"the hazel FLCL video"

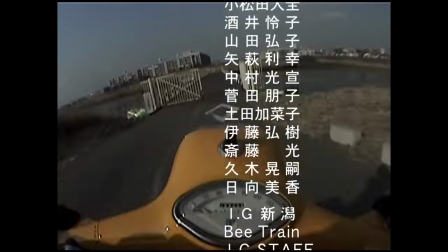He said that when he got back to the Gainax offices after shooting one day,
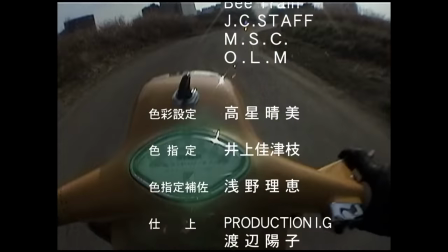everybody thought that he was drunk because his cheeks were so red from the sunburn.
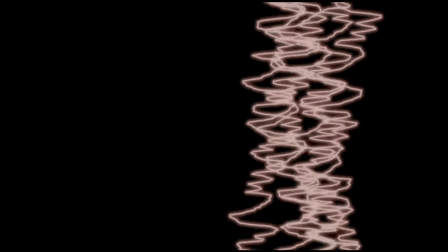And speaking of the ending sequence, on the subject of the show's music,
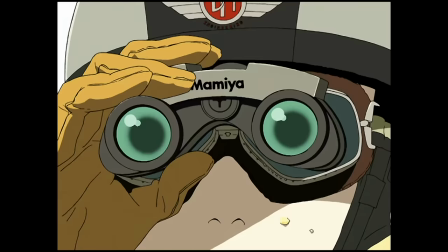Tsurumaki notes he never understood the stigma in the anime industry against using vocal tracks as BGM.
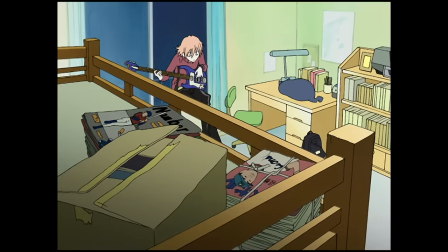Sure, voices overlap, and that's generally seen as taboo in anime, but live-action dramas use them all the time. Luckily, Gainax had a strong relationship with King Records at the time, which meant negotiations and licensing were probably pretty easy, although that's my speculation.
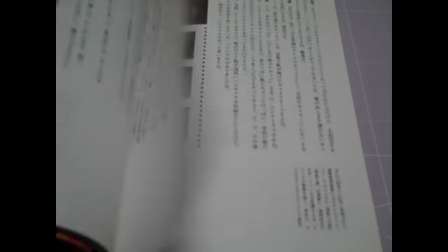It's never brought up anywhere I saw. Something else FLCLKNOYS never brings up that I wish it had was the fact that, and I'm sure a lot of you know this,
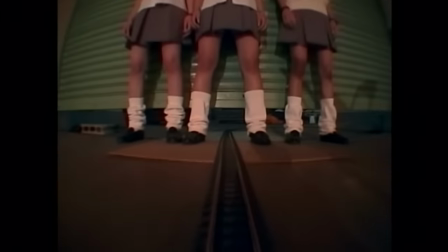a few years before FLCL's release, Anno Hideaki's live-action film, Love & Pop, used the Pillows track like a love song, back-to-back.
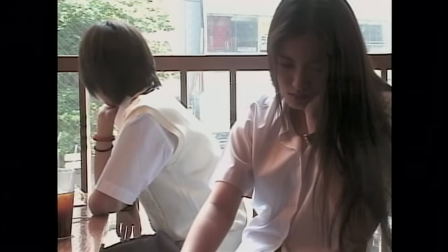And I was hoping to hear if Tsurumaki got the idea from Anno, or if it was the other way around,
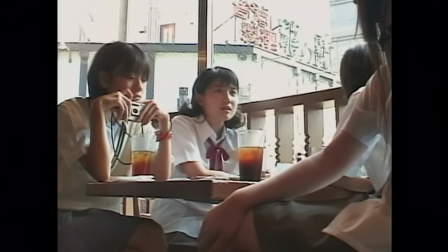or if the duo were introduced to the band's music by an outside source,
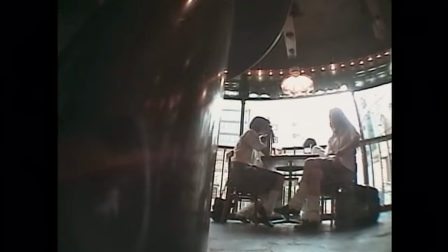or if it was the idea of someone at King Records. Zero clue. That information might be out there, and I just missed it, though.
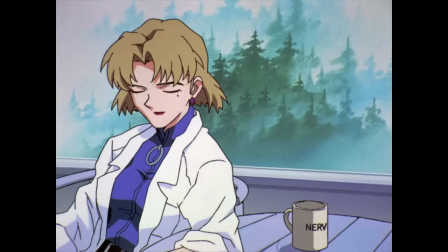But back to what we do know, Tsurumaki says he always struggled to envision music for his scenes,
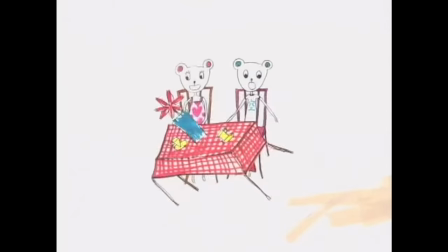but that the pillows had a rich back catalogue which made the prospect of deciding a little easier. He says by contrast he's seen Anno write up almost a menu for the scores to his works, adding, I don't know if that's okay or not.
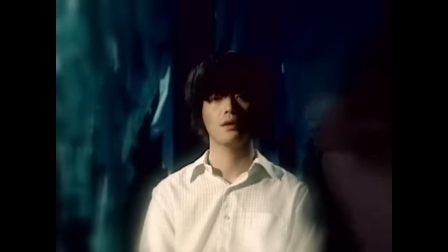Tsuramaki initially asked the pillows for a song like One Life for the ending sequence, and they wound up coming back with two songs,
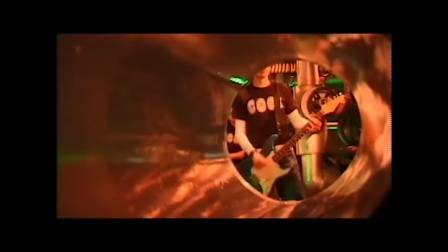one which was similar to One Life, and the much different Ride on Shooting Star,
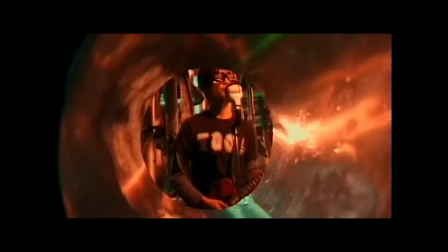which Sadamoto insisted was the right choice, and I agree.
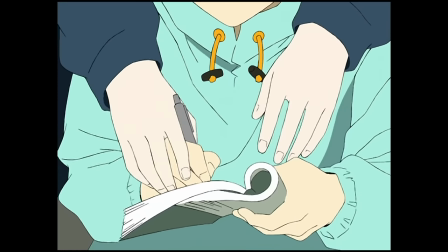I'd imagine that if they had used the other track, they maybe would have been unwilling to use One Life itself, and the way that song gets used is fantastic.
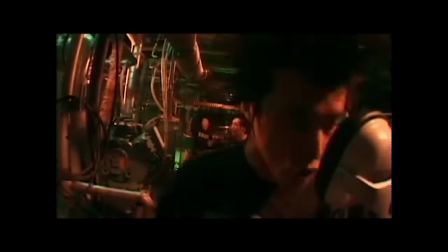Although this does raise the question, what was the song they didn't pick?
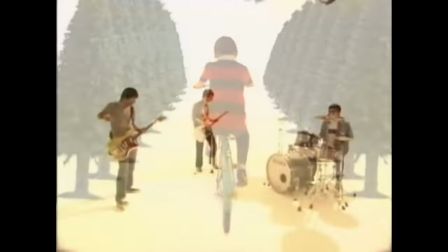Given how huge the band's discography is, and their hefty portion of B-sides,
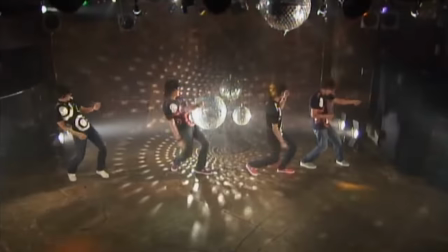I'd imagine it probably did see a release, so under that assumption, it be Skeleton Liar or even Fool on the Planet,
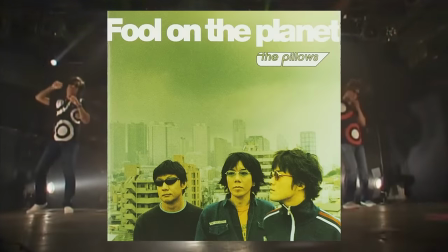depending on when that was written.
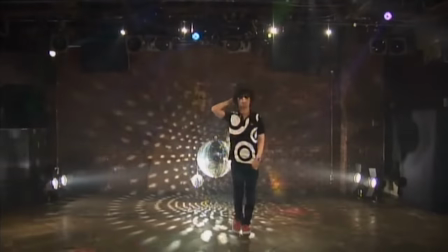Although it's worth specifying I don't think Fool being in the title is evidence either way, since the title is a pretty transparent reference to a Beatles song.
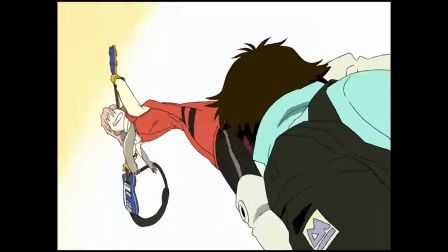Last note on the pillows, this comes from the Ultimate Edition DVD booklet again, frontman Yamanaka was the one who recorded all the sounds of Haruko's Rickenbacker.
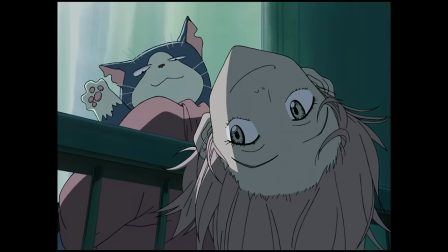Okay, I don't know why, but this is one of my favorite anecdotes from this book. There's That scene in episode 1 where Mamimi says, Or like a panda with a mean face.
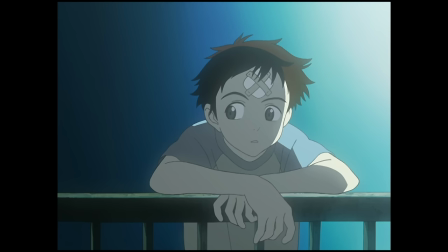Or like sandals with pressure points drawn on them. Or the smell of a blackboard eraser.
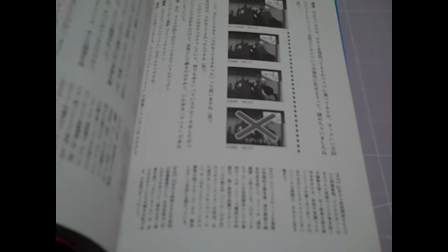That whole line was Sadamoto's doing, and this technique of using loosely connected ideas to articulate a feeling that's hard to pin down is something he quite likes,
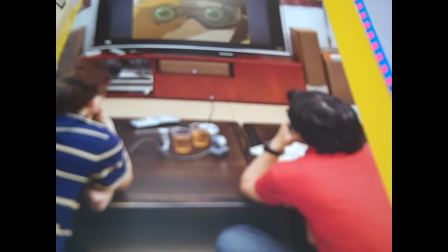and also used in a manga he was working on before FLCL.
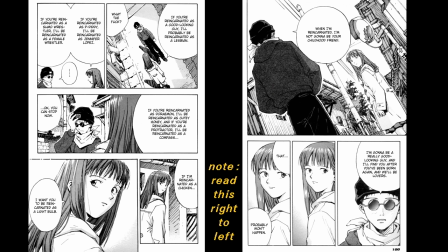I'm not 100% on this, but my hunch is that he's referring to this exchange from the one-shot Dirty Work which was co-written by his wife. I'm just gonna show it here, instead of having anyone voice it, it's on a text and this section is already too long.
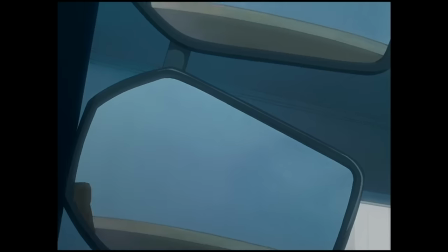I'm sorry, it turns out brevity is not my strong suit. A sort of similar associative trick was used by Tsuramaki as the basis for episode 3.
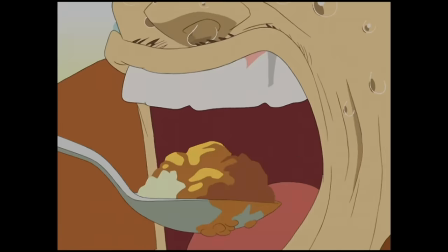He took a handful of motifs he thought tied Naota and Ninamori together, spicy food, glasses, cats, and built the episode out of playing with those ideas.
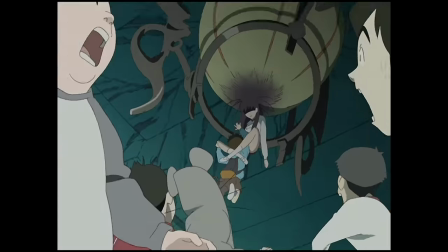The mechanical design in that episode was done by Higuchi Shinji, although it was Sanomoto's idea to have a spider-like robot with a girl hanging down from its abdomen.
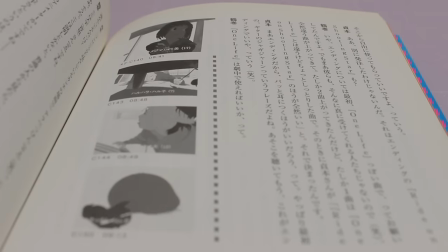Earlier, I mentioned the Ohira Shinya scene in episode 2, right?
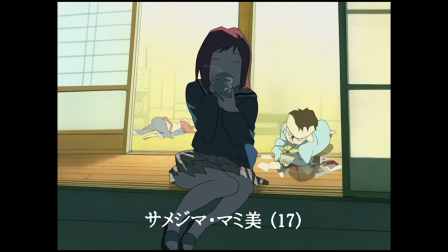Imaishi was the animation director for that episode and was supposed to have some revisions done on it to match the scene better to the style of the rest of the episode,
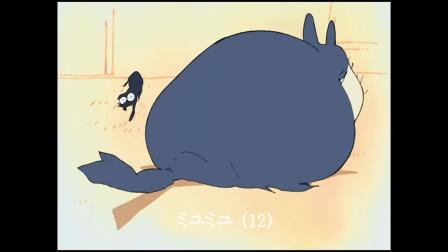but in classic Gainax fashion, for scheduling reasons, Imaishi let it slide.
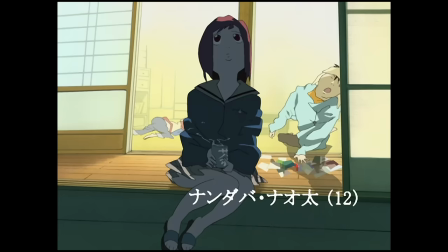Happy accident in my opinion, in part because it led to the gag where they had everyone's names on screen as a joke about how nobody looks like themselves,
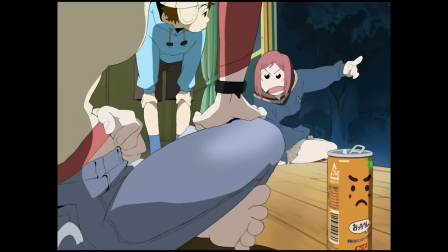but really it's not like it was a goal for Fuli Kuli to be visually cohesive or anything anyway.